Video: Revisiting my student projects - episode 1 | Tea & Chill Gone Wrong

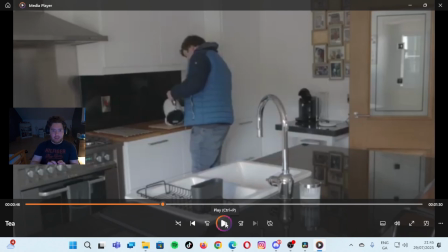251s
It was a very quick montage, but it was just waiting for the kettle to be boiled. And again, I wish here, did I do a close-up shot of him pouring the water into the mugs?
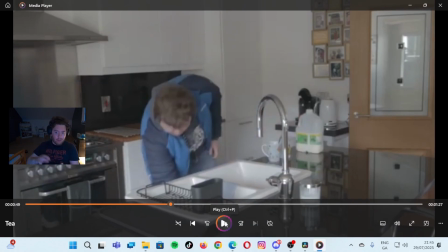263s
No. Again, I wish I did like a close-up shot of him actually pouring the kettle into the mugs. Didn't do that, but I should have.
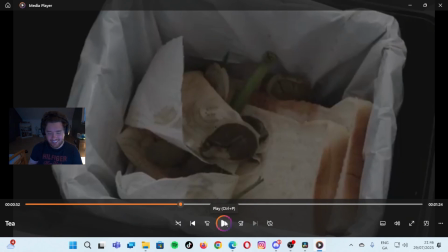274s
The family's clientele of all the stuff in the food bin.
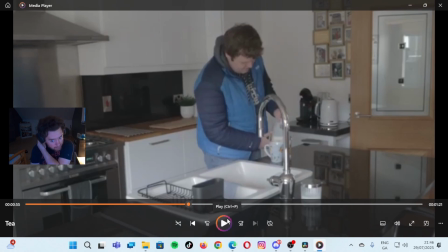281s
I quite liked that though. How we got to see where it was thrown into.
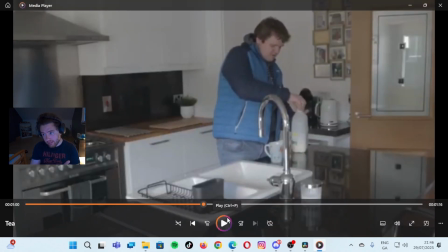290s
Yeah, pouring the milk into the mugs, grand. I liked that. I just wish that was done though with the other stuff in the build up to making the cup of tea.
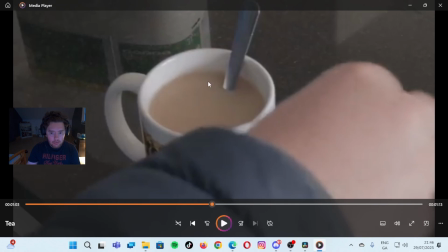304s
could have just had that one. The close-up shot of him stirring the smoke.
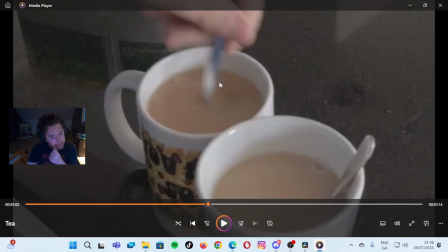310s
Didn't need it for that one. This one was a bit kind of. This one would have been kind of unnecessary. Specifically, this mug here, which is one that I got in London, the fact this one was being stirred anyway would have actually sold the fact that it's for a certain someone.
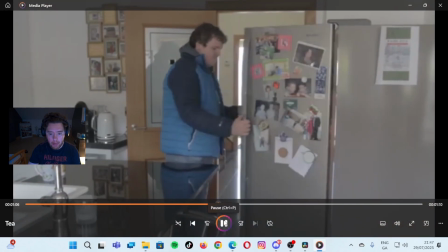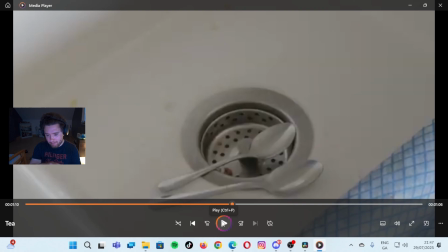334s
Teaspoon's been taken out and then being put into the sink. Grand.
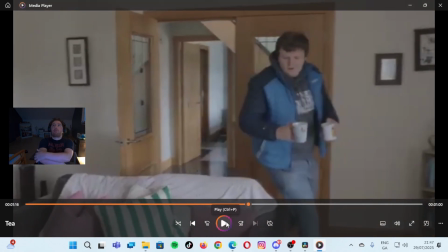342s
Parmigiani's is leaving. So, cut back to the medium shot of him putting milk in the fridge. Fine. We could have again done a kind of close-up-ish shot of him putting the milk back in the fridge, but we've already kind of emphasized that he was getting the milk. So I suppose that didn't need to be done again, that shot.
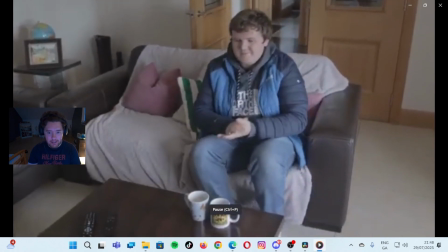364s
So he set them down. He's waiting. Receives a text.
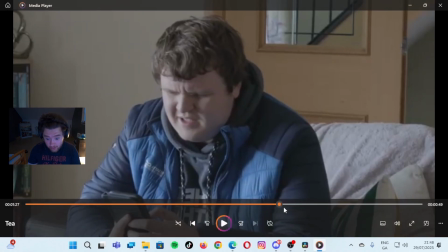372s
And then the music changes. I liked how this one was kind of a wide shot in the sitting room.
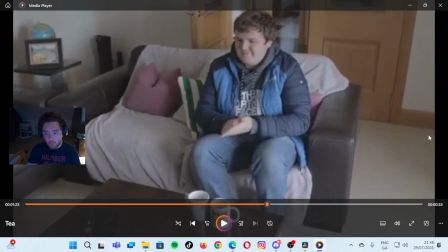380s
Background's in focus. As he's moving, we pan. And then we do a tilt as he sits down and stuff.
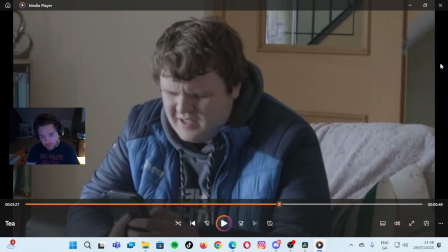387s
That's pretty cool. I do wish this was a close-up instead of a medium close-up with like a kind of... I think that was a 50mm lens that was used. 50 or 35. Like, I do wish I used a 100 or 85mm lens. The annoying stuff in the background's in focus, like a bit of the door, a bit of the reflection that you can see there.
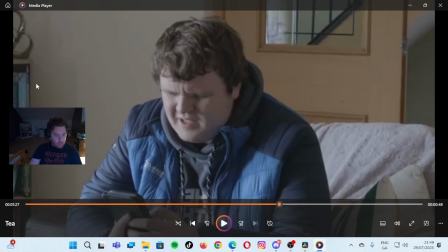407s
You can see up here, and then those boots are kind of in focus as well. But I also do wish that I kind of had this filmed at a kind of different kind of angle, just like that, just to show that he's kind of looking down at the phone and stuff.
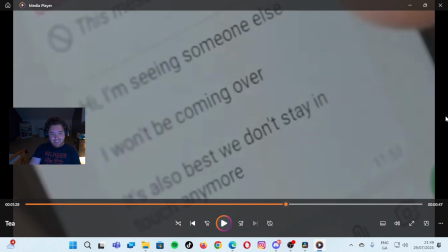420s
Insert shot to the text message he's received, which is basically the sad part of the thing, and it's actually the conclusion / payoff. Because he came in, he was so excited about bringing this girl over for some tea and chill, which is why he made the 2 cups of tea. And then he gets a text message saying that I will be coming over. It's also best we don't stay in touch anymore.
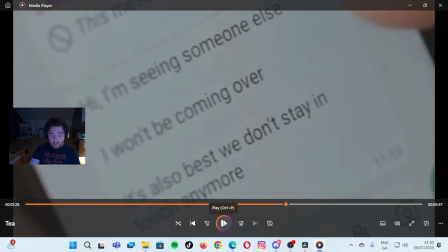440s
And poor fella, he just wanted to get laid.
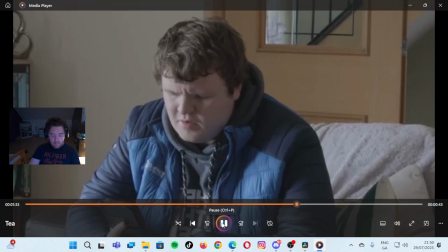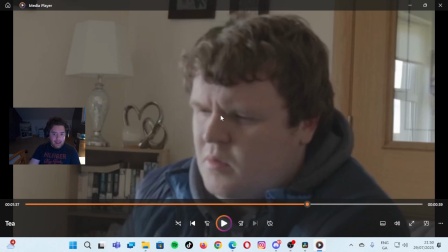450s
He's kind of out of focus. Background's in focus. Again, I wish I used like a narrow kind of lens, like 100mm, just to help kind of emphasize the kind of sad sort of expression that he's showing off here. Poor fellow.
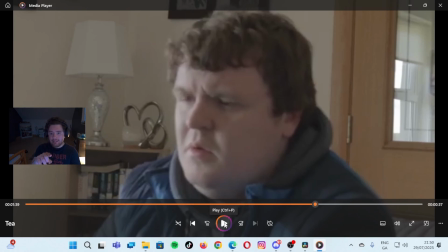467s
Also, I do wish I kind of had him slightly on eye level of the rule of thirds.
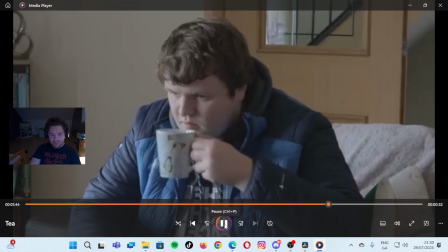478s
He drinks the cup of tea.
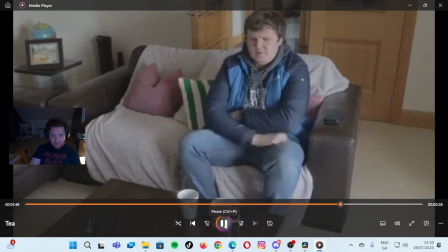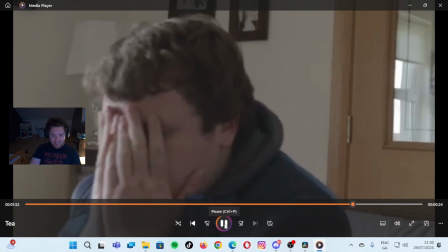486s
And now he's all sad.
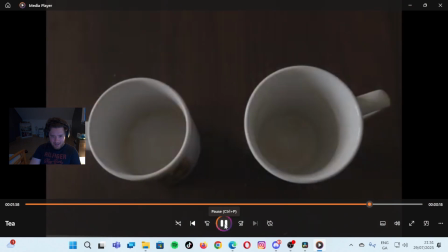491s
The passage of time, he's drunk the both cups of tea.